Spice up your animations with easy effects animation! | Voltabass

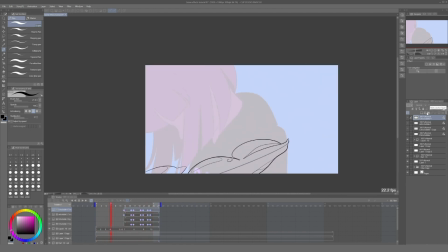255s
Now, to paint all of these frames, we can create an animation folder and use the bucket tool with a solid color to fill every corresponding frame,
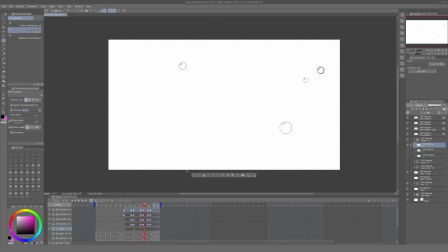265s
giving us a set of flat layers. Now we can create a layer on top of these folders, clip it, and change the colors.
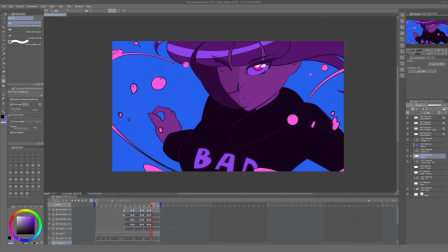272s
To create shadows, we can create another animation folder and paint them manually,
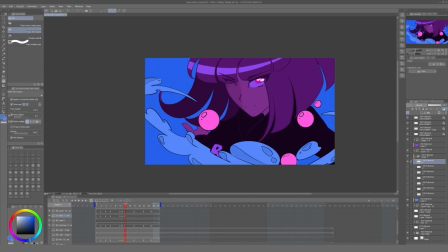277s
using the areas of the shadows we drew before and adding new ones.
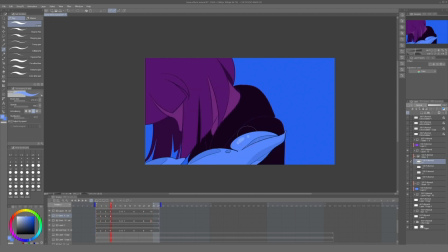282s
We can also do that for the highlights as well.
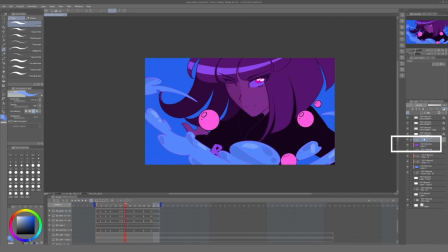285s
And after completing all of this, we can add a color layer to our animation folder, the one containing all of the line work for the animation. Using light color for line work works better for fluids.
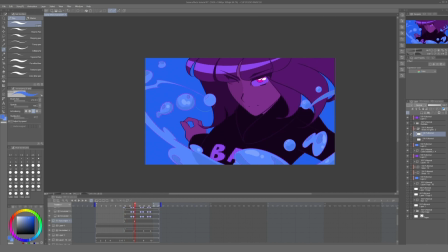297s
And we can repeat the same shading process for the extra bubbles we added on our keyframe shapes. And here it is, a simple animation that adds a little bit more of movement and life to the scene we had before.
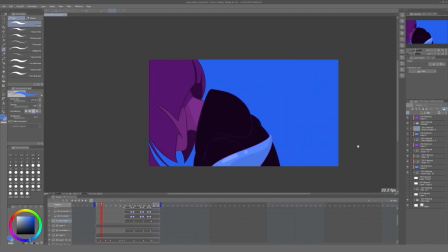310s
Of course, just how I say, this is a very abstract example,
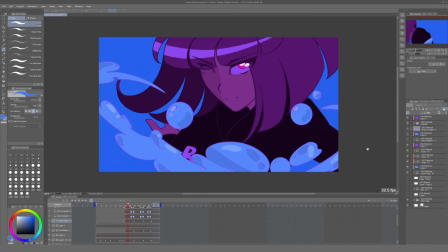314s
but it should make things a lot clearer in case you need to do something similar on a more grounded or cinematic scene.
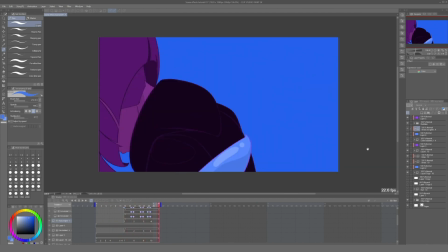321s
The important thing is to have the characters interact with their surroundings, and not having something like that feels like the character is completely isolated in a vacuum.
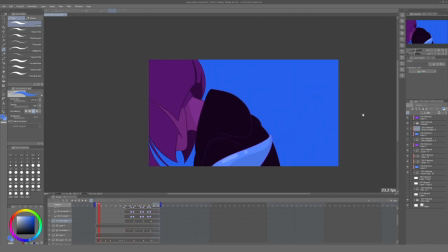330s
But that's totally okay if that's exactly what you're looking for in your animation. And that's it.
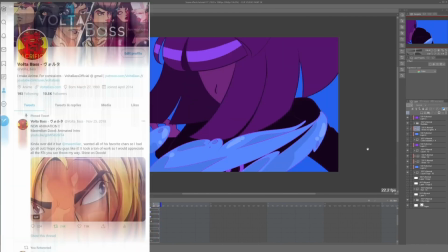336s
I hope that you found this useful. You can find my animations on Twitter, Instagram, and YouTube, and I'll see you all in the next one.
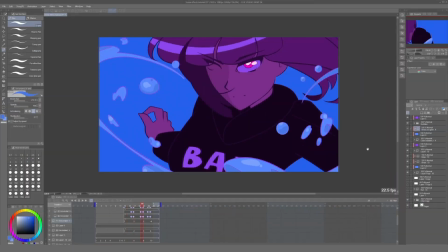341s
Goodbye.